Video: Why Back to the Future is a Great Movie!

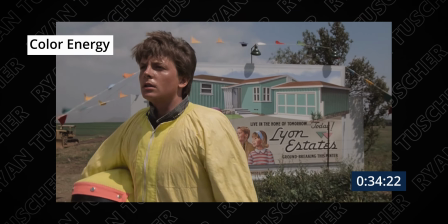4:04 He parks there and he gets out of the car in like this big open field, and the colors there are very warm,
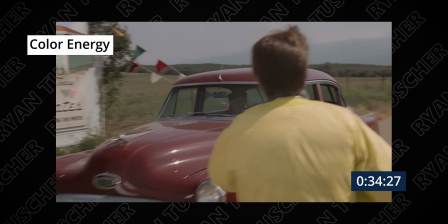4:09 and it kind of helps to portray that it's still warm even though it's in the fall.
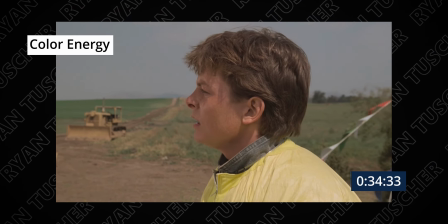4:14 And it also kind of helps to give this kind of warm feeling about the movie in general. The entire film has kind of a warm feeling, but you can definitely see it whenever he's in the field. So our final aesthetic for color is color harmony.
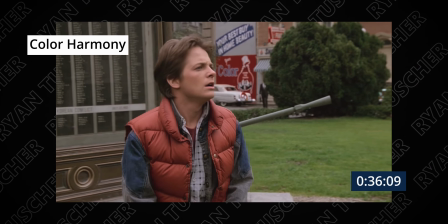4:24 In the movie, Marty wears like a red jacket most of the time, so whenever he's in front of like the grass or like trees or whatever, which are green, he stands out and is very easy to see. This color combination is called color harmony, and is also one way to make two colors work together best. Okay, so our third category is 2D field, and our first aesthetic for this one is motion vectors.
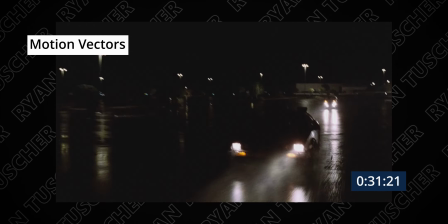4:47 So whenever Marty is going to the past, he ends up going to the left, and then whenever he goes to the future,
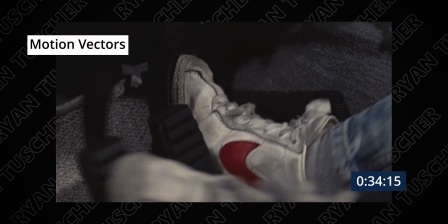4:52 he ends up going to the right. And this helps us to visualize kind of like, we always assume left is kind of backwards, so he goes to the left to go to the past, and we always assume to the right is kind of, you know, going up the number scale and everything, so when he goes to the future, he goes to the right. It's kind of something that like helps to clarify some stuff for the viewer, and also makes it, you know, a little bit subconsciously easier to watch. Okay, so our next media aesthetic is headroom. Whenever Marty and Biff are in like a confrontation, Biff is always a little bit taller than Marty,
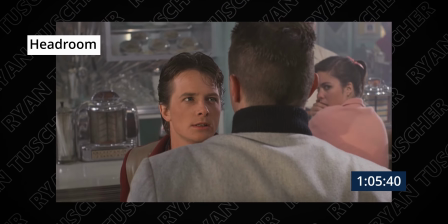5:18 and his headroom is very, very little, and it really draws his head and his whole body kind of up to the ceiling of the frame,
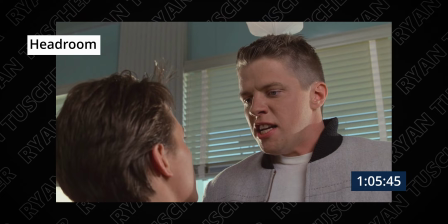5:23 the top of the frame, and that makes him feel way bigger than Marty. And then whenever he exceeds the frame and goes way out of frame like this, he seems like way taller than Marty, and just like a really big force. He has a lot of strength and everything, and it kind of shows Marty as the little underdog, weakling kind of guy. All right, and our final media aesthetic for 2D field is the moving camera. Going back to the scene where Marty is in the field and he parks the DeLorean for the first time,
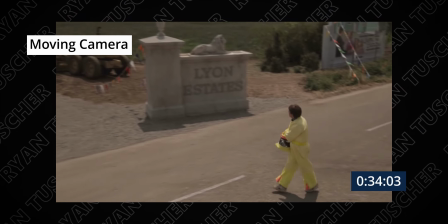5:48 he gets out and this moving camera goes around and kind of tracks him as he gets out and pans to this really big field.
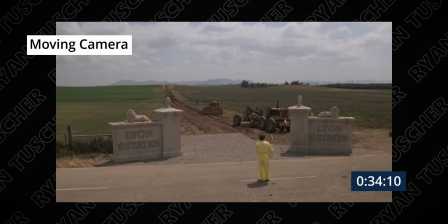5:55 And it really just shows you how open of an area it was back in 1955, whereas now it's all homes and suburbs and everything like that. And this just really helps to give you a sense of scale for where he is in the world and how much has changed in 30 years. All right, now on to our next category, which is 3D field. Okay, so now we're in 3D field for our category, and our first media aesthetic is linear perspective.
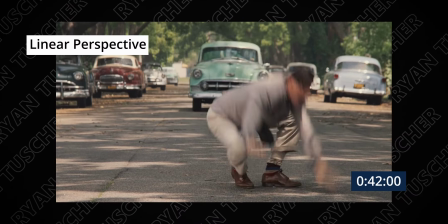6:20 Whenever George and Marty are getting hit by the car, you can see these nice leading lines straight down the middle of the frame that go to the edge of it. And there's also some cars that are parked along there. And this really helps to show the distance that the car is, like away and everything, and kind of help exaggerate how far it is and how fast it's moving at the two characters. And it also is just a really nice scene to look at. Okay, so our next media aesthetic is rack focus.
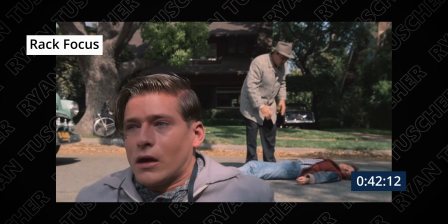6:42 Rack focus is whenever you are changing your focal plane from like something, like let's say like the background to something in like the foreground.
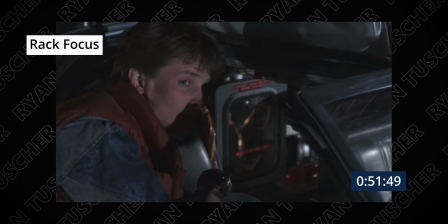6:49 And it really helps to clarify to the audience what they should be looking at so that they can follow the story, and you can also get to do a little bit less cutting and everything. Alright, so our final media aesthetic for this 3D field category is digital video effects. Whenever the DeLorean is teleporting through time, to help sell that to the viewer,
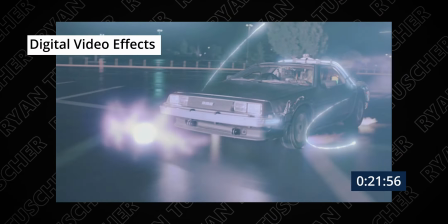7:07 they have gone through and added some special effects to make it seem like there's other things happening and like sparks and blue streaks and everything.
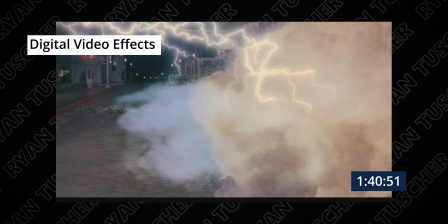7:15 That way, whenever you see it happening, you go, wow, that car really is teleporting and stuff like that. And it also kind of helps to intensify the movie and everything, make it, you know, a little bit cooler to watch. Okay, so now we have made it to the 4D field category. Our first media aesthetic in this category is lateral motion. Whenever the DeLorean is gaining speed to reach 88 so it can actually like go through time and teleport,
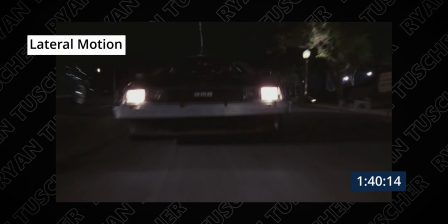7:39 they have to exaggerate the motion, and to do this they use long shots and they use really wide close-up shots. So that way like the background's moving really fast and it kind of exaggerates the speed and intensifies how fast the car is going when it's probably only going like 45 miles an hour. Okay, so our next media aesthetic for the 4D field is storytime and runtime. The storytime takes place over like 8 days, I believe, and the entire runtime of the movie is about an hour and 55 minutes.